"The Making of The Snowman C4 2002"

But in a rush, we make quite a few continuity mistakes which nobody ever notices. unless you point them out.
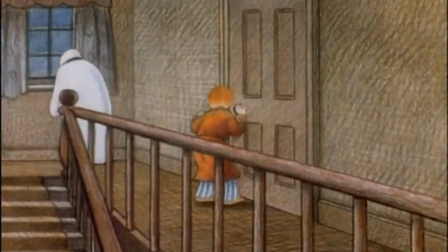For example, let me think, I think there is a classic example when after they've been in the boys' bedroom,
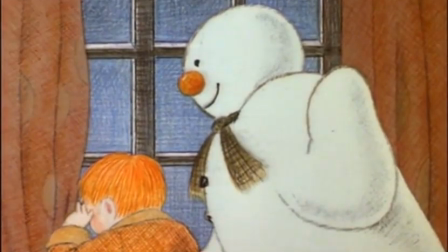the snowman and James look out of the window at this motorbike and on the motorbike is no snow,
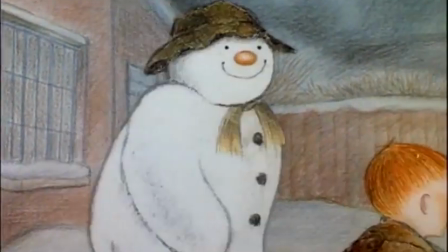there's just a green covering. But when they go out, about five seconds later, there's about four inches of snow on top.
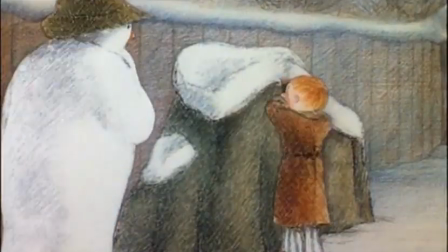Has anybody noticed? Nope.
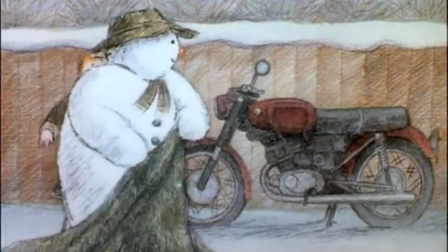That's the charm of the snowman. It's not perfect. It also has a kind of naivety that I think is probably not fashionable nowadays, which is very sad.
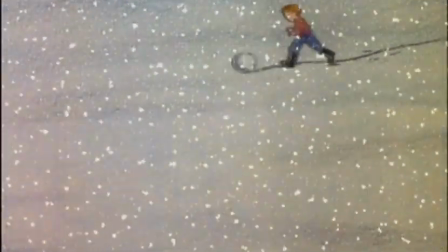It's the handmade look which we're losing. I think the computer is too perfect.
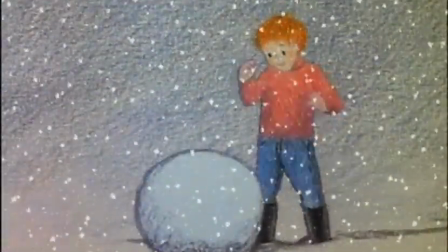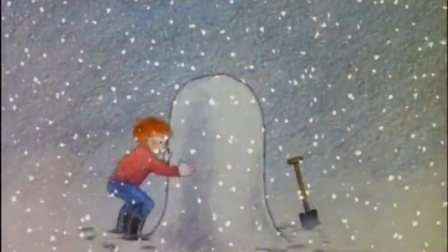As you know, most things these days are done digitally in computers with computer painting. But the particular look of the snowman I still don't think could be done with a computer. It still has to be hand-drawn and hand-crafted.
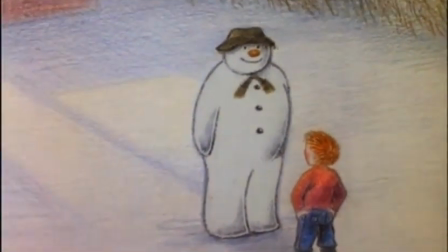When the film was first sold to the States, the American broadcaster wanted a new introduction, starring someone famous.
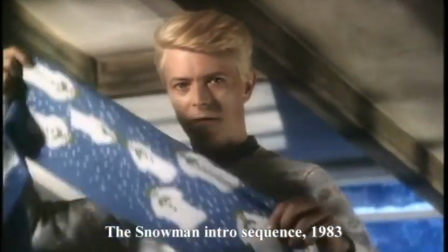One winter I met a really big snowman. He got this scarf for me. You see, he was a real snowman.
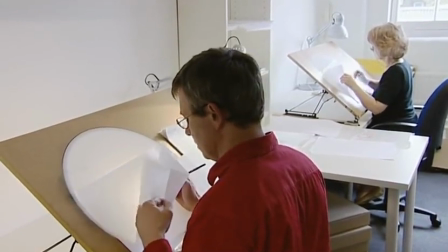For the 20th anniversary edition of the film, a new intro is being made featuring an even bigger star, Briggs' very own Father Christmas.
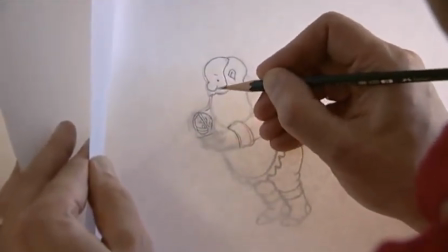We're doing the introduction in the old traditional way because it has to fit and look part of the whole thing. And it's going to look very nice. It's a much better way of making films anyway.
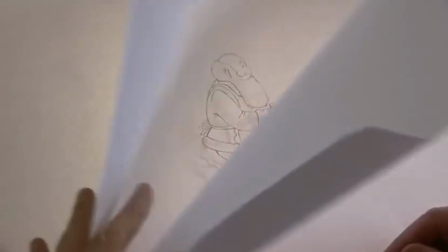We have to draw 12 frames for every second of film that's made. And the way you do it is to plan out the scene in broad action first, just in rough, doing what we call key drawings, which are the main poses of the scene.
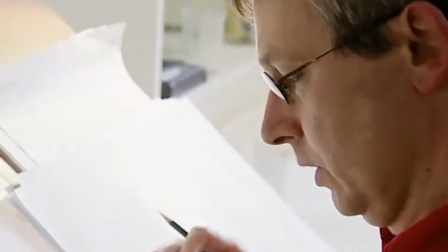Here we have some key frames where he's got his legs in various different positions as he walks across to the chair.
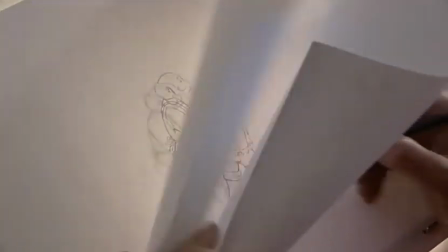And then, depending on the speed of the walk, you might, in between these, put a drawing in between each key frame,
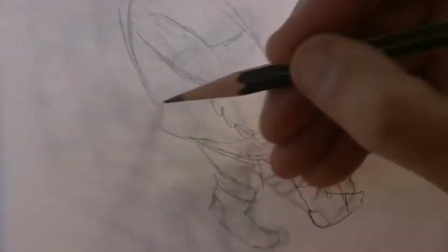which would slow it down a bit and give a certain subtlety to the movement. So you constantly have to think, because you're animating of timing, that's really what animation is about, above all else.
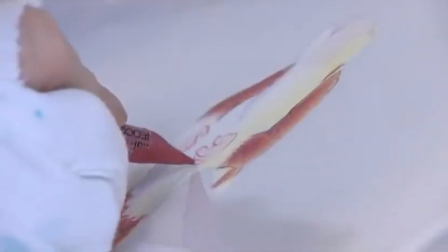So when I finish drawing, it then goes to Jeanette to be painted and coloured.
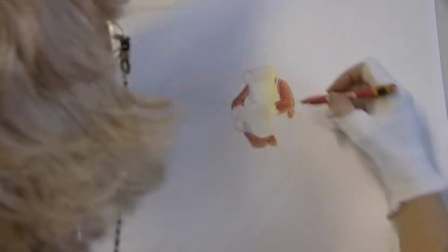You slowly build it up, and if you have any nasty little bits that are in the wrong place, you have a very technological kebab stick,
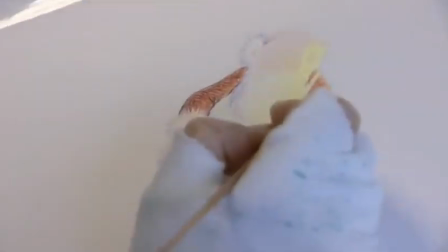which will just work as a rubber and take out anything that's in the wrong place.
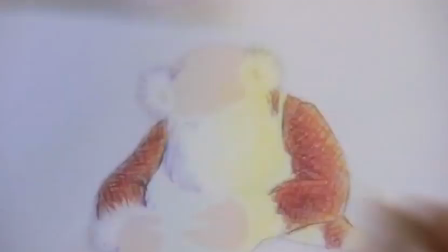Where his pin he goes, down here, all that's got to come out. And the bit on his sleeve is quite nice, there's actually a bit of fur there.
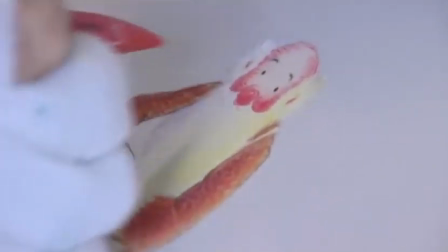A frame like this takes about 45 minutes. It starts off about an hour, because there's a lot of them. And then you get the speed up, and so about 45 minutes.
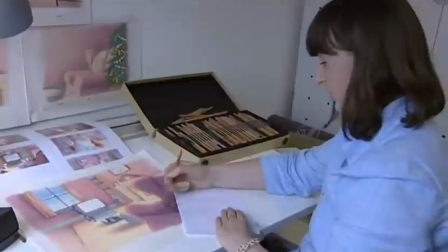I'm the background artist on this short, and this is quite an unusual technique.
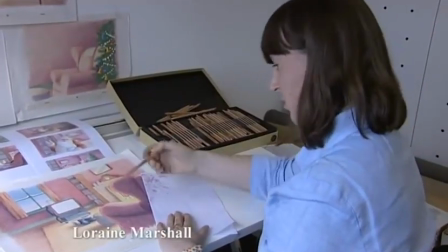It's using pencils, so there's no solid colour. so you're basically just building up layers and layers with pencil,
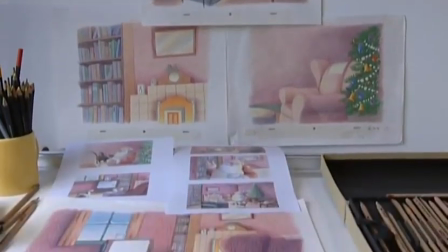and you get the texture of the paper coming through, which gives it that very snowman feel.
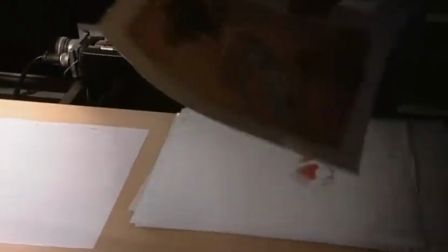So when the animation has been drawn, it then goes to a cameraman called a rostrum cameraman who shoots it frame by frame,
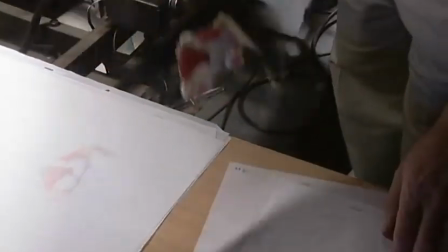and the background and the cell is put on.
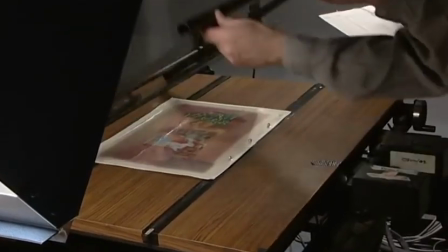Then he places all the drawings on a peg bar so that they're all registered and will line up exactly as we've drawn them.
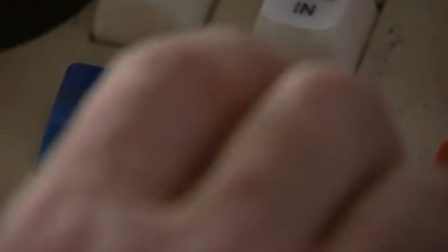And then he clicks away and we end up with the end result. Ah,